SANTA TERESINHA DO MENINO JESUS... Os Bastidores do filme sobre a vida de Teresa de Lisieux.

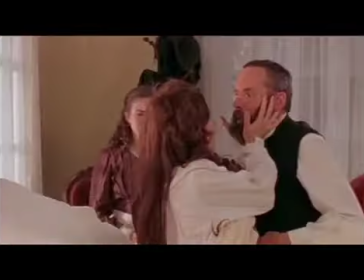[8:14]
My editor had, a very consistent approach in telling the story.
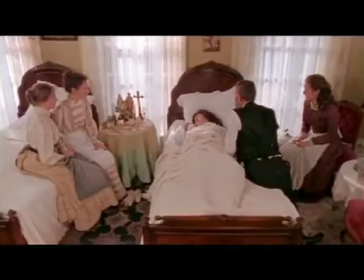[8:18]
And both of us wanted to really continue that tension, that dramatic thread throughout the film.
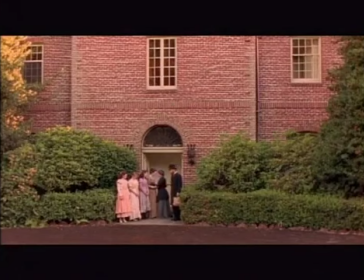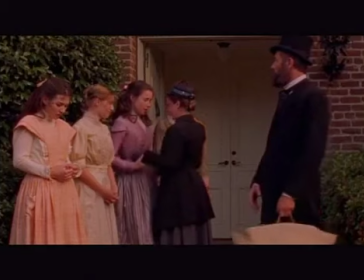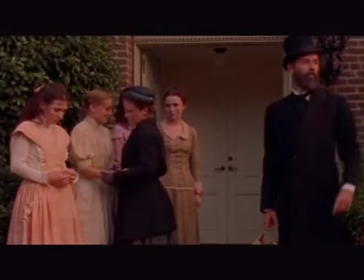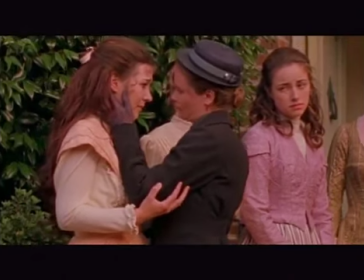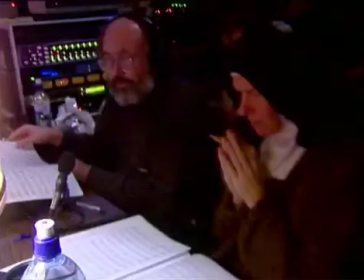[9:01]
Sister Marie-Thérèse Sokol was my composer, and she's a very dear friend, and she's a cloistered Carmelite nun,
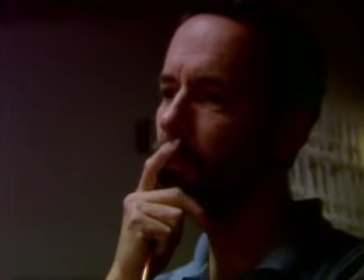[9:08]
and this meant we had to have special arrangements just in order for us to work together.
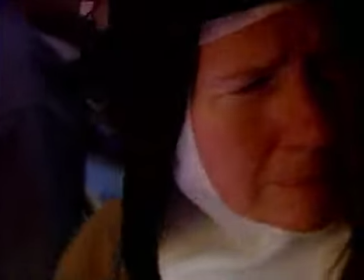[9:13]
But I do believe that she is the first nun ever to compose a score for a motion picture.
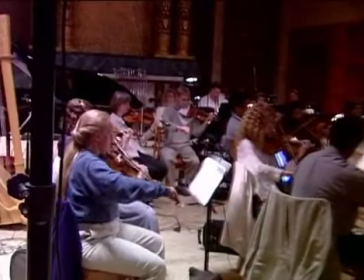[9:22]
Perfect timing. The score was recorded by an orchestra in Seattle, Washington,
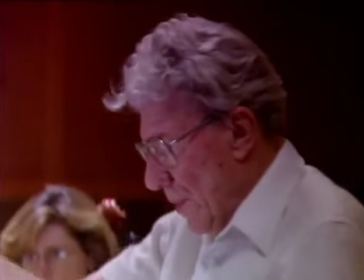[9:26]
and was conducted by Mr. Sokol, who at the time was 83 years old.
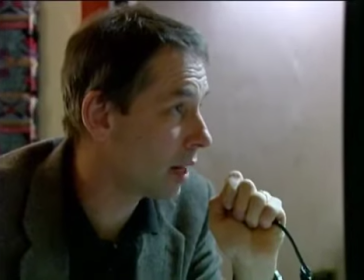[9:33]
And so we don't want to say it until she kind of just gets over there.
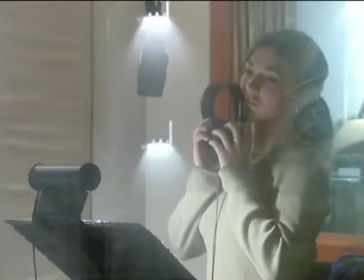[9:38]
Working with Lindsay was remarkable in the voiceovers because the impact they'll have in the movie itself,
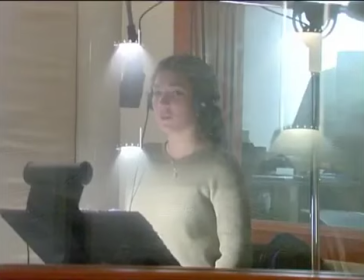[9:43]
I think it reveals her inner relationship with God.
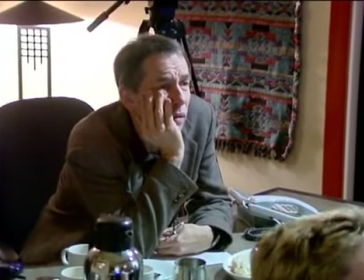[9:48] I want to be a saint, but I feel so helpless.
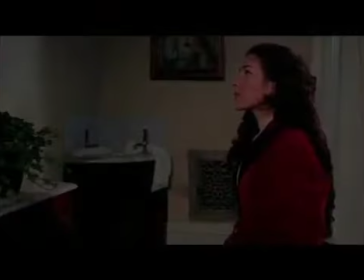[9:54]
As far as seeing Christ and the feeling that she gets, it's tough to show it visually. So you have to add a little bit more sonically. Mm-hmm.
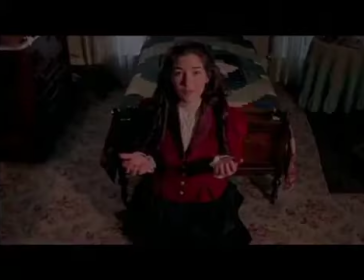[10:04]
And some of these were just pads down below, almost a tingle, but you're not sure exactly where it's coming from. But she's looking up at the crucifix, and you know, she's spreading her hands, and you're really feeling more of what she's going through at that moment.
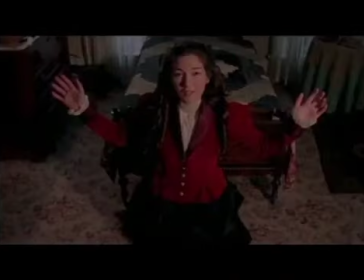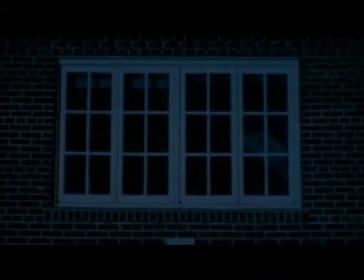[10:24]
I like the silence before a big moment.
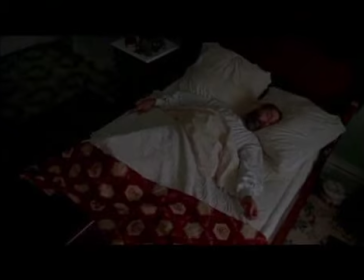[10:27]
If you do something in sports, there's always like this quick moment of silence where everything disappears. And there's certain things in films, if you can create an element where the audience is taken away, but all of a sudden something comes back and it just really, really wakes them up to something. When Leonardo and I locked picture, we were quite happy with what we had. But as always, we knew that the audience would have the last word.
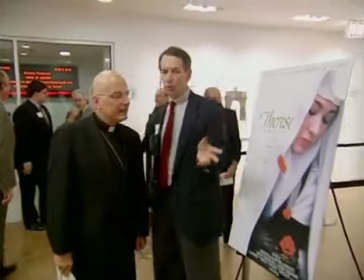[11:02]
I'm very glad to welcome Leonardo Difilippis and his film to Chicago, and I look forward to viewing it with you.
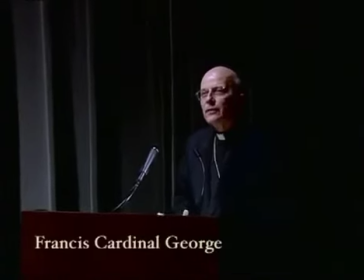[11:09]
Thank you all very, very much.
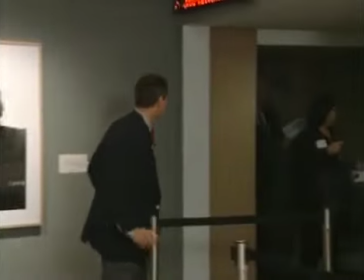I didn't think I was gonna cry, but I used a lot of Kleenex. This movie helps us.
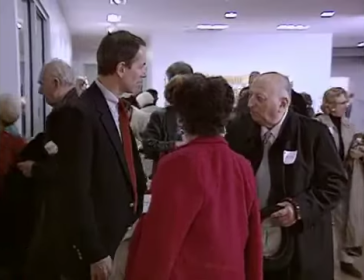[11:22]
We need this movie in America and the world. This is just fantastic. Everything about it was wonderful. It was just so simple and so powerful. It was just very beautifully portrayed. I enjoyed it very much, even though I cried much of the way through it. We make it a mirror, in a sense, of what's in us. It was really powerful. It's a huge challenge, but I think they did a very good job. It's a really good film. I just love crying because it was just so powerful, and I'm so excited to think about all the lives that they're going to continue to touch. It's just so beautiful. I just love the photography and just the simple message of it.
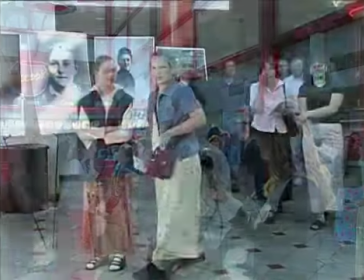[11:58]
Well, it was a beautiful movie, and it was more emotional than I thought it would be, particularly towards the end. Basically, the main word is emotional. It just kind of blows you away. It was incredible. Just beautiful. It was a marvelous film. I just enjoyed it so much. Finally, I've seen a film that is worth seeing without any of the violence and everything else. Oh, it was so wonderful.